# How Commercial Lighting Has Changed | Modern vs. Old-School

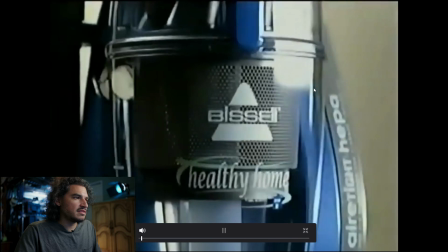If you want that, you could figure out how to do that. That's cool, man. Yeah, I think they had it on something.
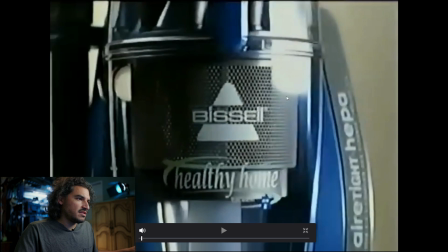Anyway, so besides the obvious source right there, which is also creating a glare on the product, I was taught not to make large, obtrusive glares on products, and so
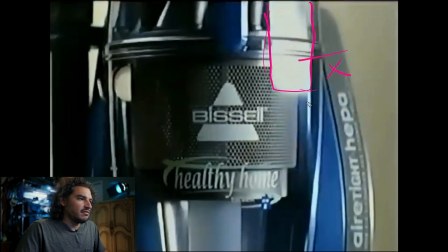this would be a no-no by at least the standard that I was taught by. But it does show all of this little texture in here. Here's the thing. So how do you see this stuff? How are you supposed to see in there? Well, first off, let's look at how they did this.
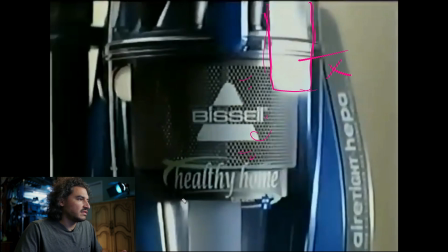So they just have that one thing. I think that's it, because the rest of this is just dark. Literally, it's just darkness. And then they have something over here.
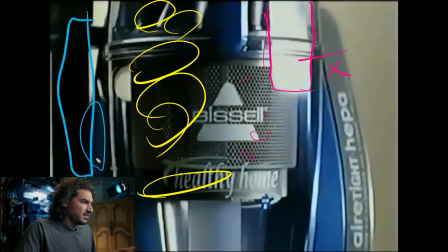This is getting lit. So whatever this is, yeah, you can see there's a source right there that's doing this.
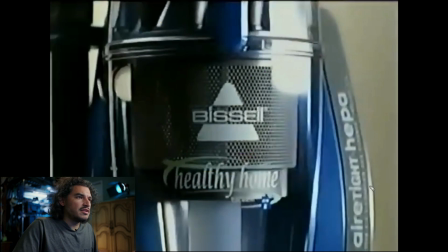And I think that if this was done on a cyc wall, then you have the entire background that's already lit to begin with, which is probably what this is behind here, because this would be easy to do in studio. And so if your cyc walls, for some reason this side is brighter than that side, who knows why.
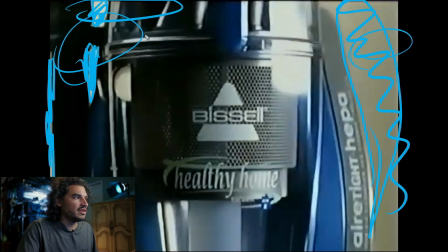Maybe the cyc lights were working over here, but they weren't working over here. And so what you have is like the cyc light is hitting back here, and this is just bounce bleed. Who knows? Who knows? Who knows? Absolutely.
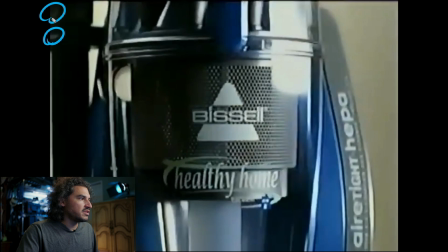Anyway, so what this is probably just that cyc light hitting here and it's creating, oh wait. Yes, I think it's this, because see this shadow is made by this. So I think this and this are a part of the same uninterrupted source.
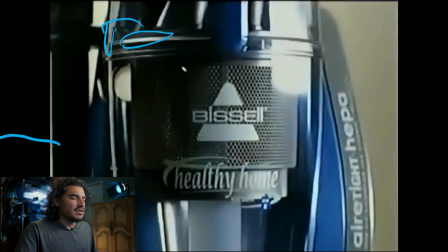It might even be that the cyc wall curves. And then, so they might have just had a curve over here, then they added this source. Anyway, but this black spot, again, not good for the product. It's too dramatic, right? Right.
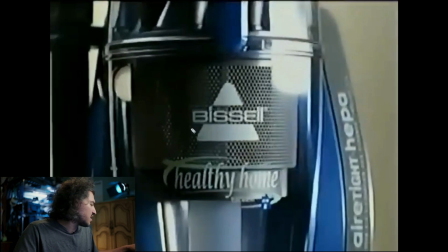And by today's standards, by what I was taught, this crap is too bright. I mean, this crap is too black, and this crap is too bright. Don't do that. So how would you do that in this situation? You surround the entire product in white.
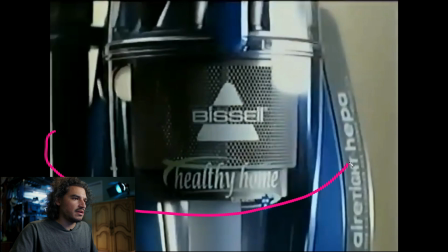I mean, literally, you create a half dome of white. And then you can have a little cutout for the camera, in which case you could use like
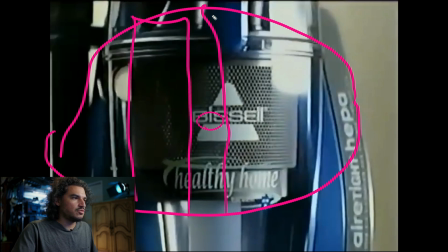cards on either side to construct that, or you could use 12 by 12 frames, or it could be smaller. It could be 6 by 6. Doesn't matter. So long as the product sees white, it doesn't matter what you use.
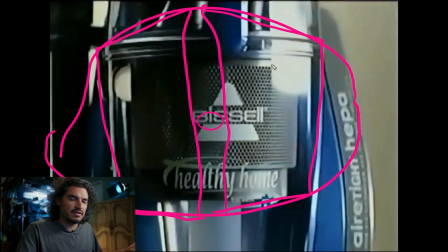Of course, the smaller the frames, the closer you have to get. So there's that. And then on one side, you light it up and you just make it bright. And then it'll slowly taper off and slowly taper off and slowly taper off.
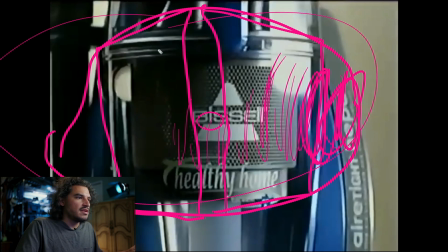And because you've surrounded the product in white, this source is going to bounce over here and it's going to bounce back. And it's going to bounce over here and it's going to bounce back. And it will just keep doing that. It's like a chain reaction. And it'll create this beautiful fall off from this bright source
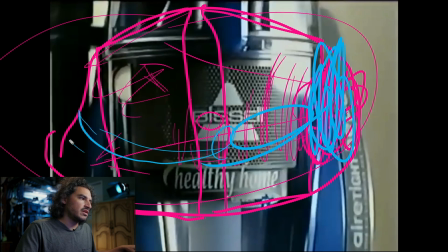all the way around here, and it'll just get weaker and weaker and weaker and weaker, and that'll create that wonderful, wonderful fall off.
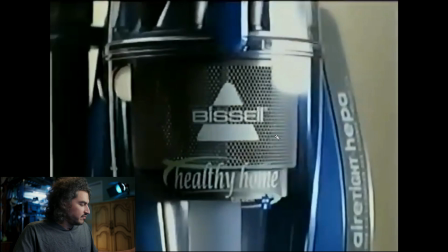That's how I would have done it. But times have changed.
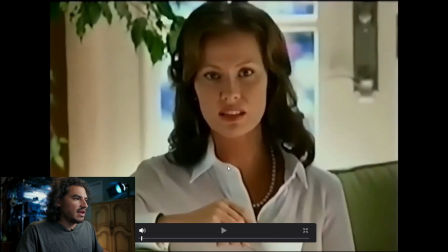Whatever. It's 2007. Oh, they had it on a rotisserie too. They had the dang product on a rotisserie.
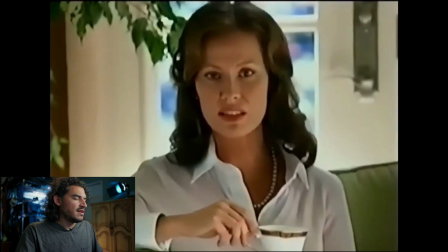That's cool beans. Okay, so this shot right here is...
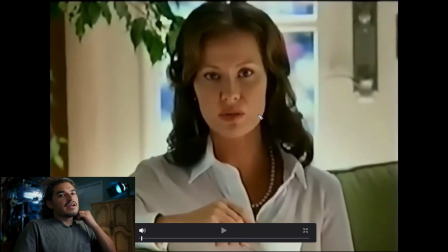All right, so some of you might have seen from like
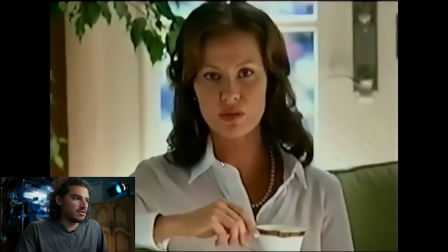photographers or other videographers or like some body, especially like older videos, older interviews, where they key the person from one side,
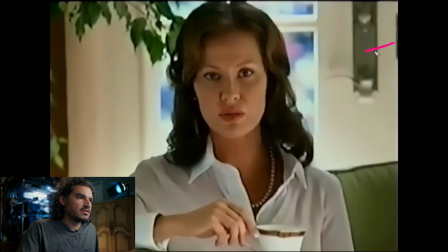where they would key the person from one side with like a source, which is what I think might be happening here. Maybe not.
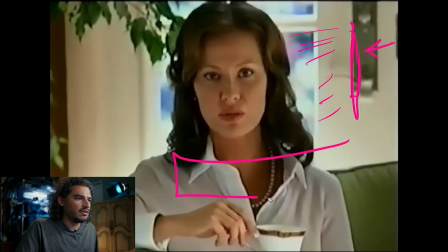But they would key the person from one side and then they would fill underneath the face with the giant white card. When does a white source ever just appear underneath your eyes and disappear everywhere else? That is an unnatural source, and it stems from,
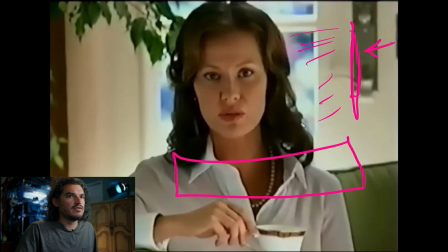I think it stems from back in the day when film stocks were less sensitive, and so you would need to add white to fill in the shadows, which would otherwise dip to black. So like say this would on some film stocks maybe, or like the processes afterwards.
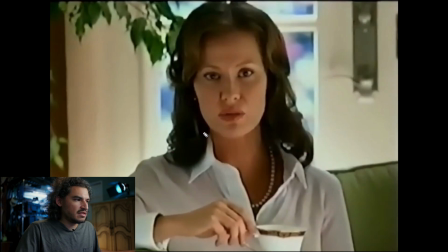Either way, back in the film days, shadows like right here, see all this, how that just dies? They don't want that to happen to her skin. They want to see beautiful skin, so they throw a white card underneath here. Well, you don't have to do that today anymore because the
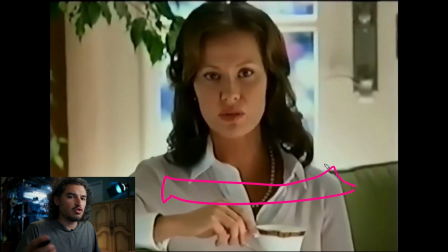sensor, the camera sensor, sees so much detail and it can see so much better. At least it may or may not see so much better, but it can see a lot of detail. Because if you look at old movies, the blacks are crushed, right? But if you look at new movies made with film stock,
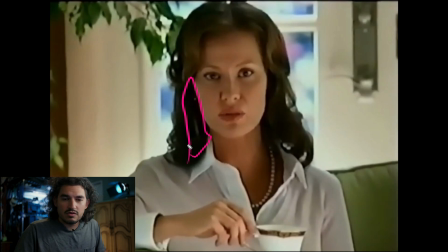like the Christopher Nolan's, any of his movies actually, they're all film. The detail is in the shadows. So it's the new processes that they have that allow you to see that. So back in the day, whatever processes they had, it just took a crap on the blacks and just killed them.
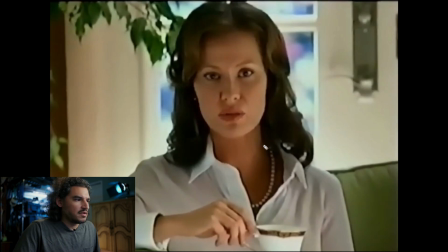And so I'm not a film expert, but that's ultimately the end result. And so to mitigate that, they would have to bring in a white card in order to fill in so
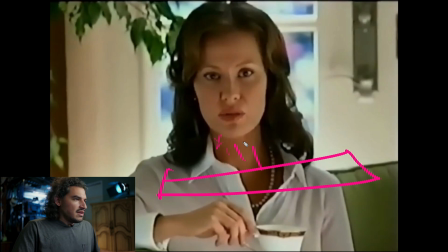the face didn't dip into complete blackness, especially women. In this case here, they've done something similar to that. So you can see the catch light in the eye. You can see it right there. They have a white card right there.
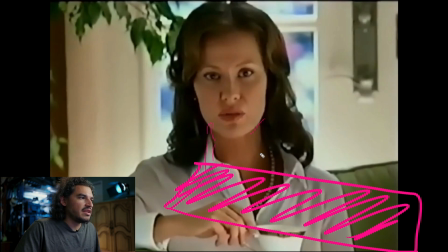And it's filling in under the chin, and it's creating that unnatural under source. So there is something hitting this. It might just be the sunlight. Hell, you know what? I bet you, no, it's not. It's not the sunlight. Even though it's coming in here, it's not hitting her hair.
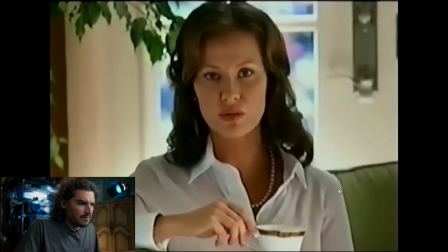It's not hitting her shoulders or anything. But you can see there's light right there. You can see how this cup is lit up. You can see her fingers are lit up. The bottom of her hand is lit up, and most importantly, you have this source here.
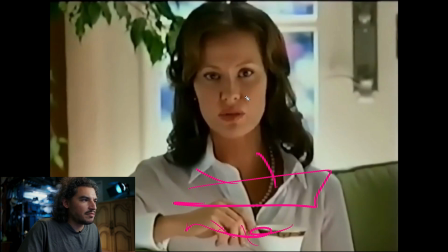It's doing all of that stuff down here, plus it's lighting up her cheek and all of this, and it's leaving this atrocious shadow right there. It's leaving this atrocious shadow right there. That's shadow.
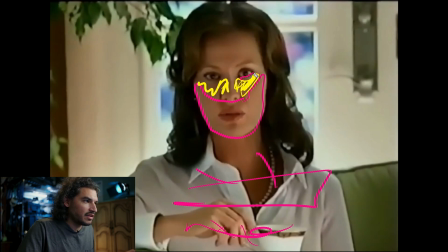This is shadow, and then it picks back up with light right under the eye, and the bottom of the eye right there. So you can see it. There's light, and there's shadow. Underlit faces, first off, are not beautiful.
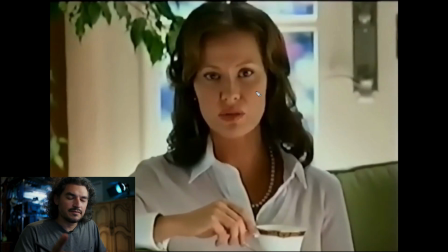They're just not. It's not what we are used to seeing. That's why horror movies underlight faces. Like you put a little flashlight right there and they're like, ooh, I'm going to tell you a spooky story, and it looks creepy. First off, it's not beautiful. Secondly, it's not natural.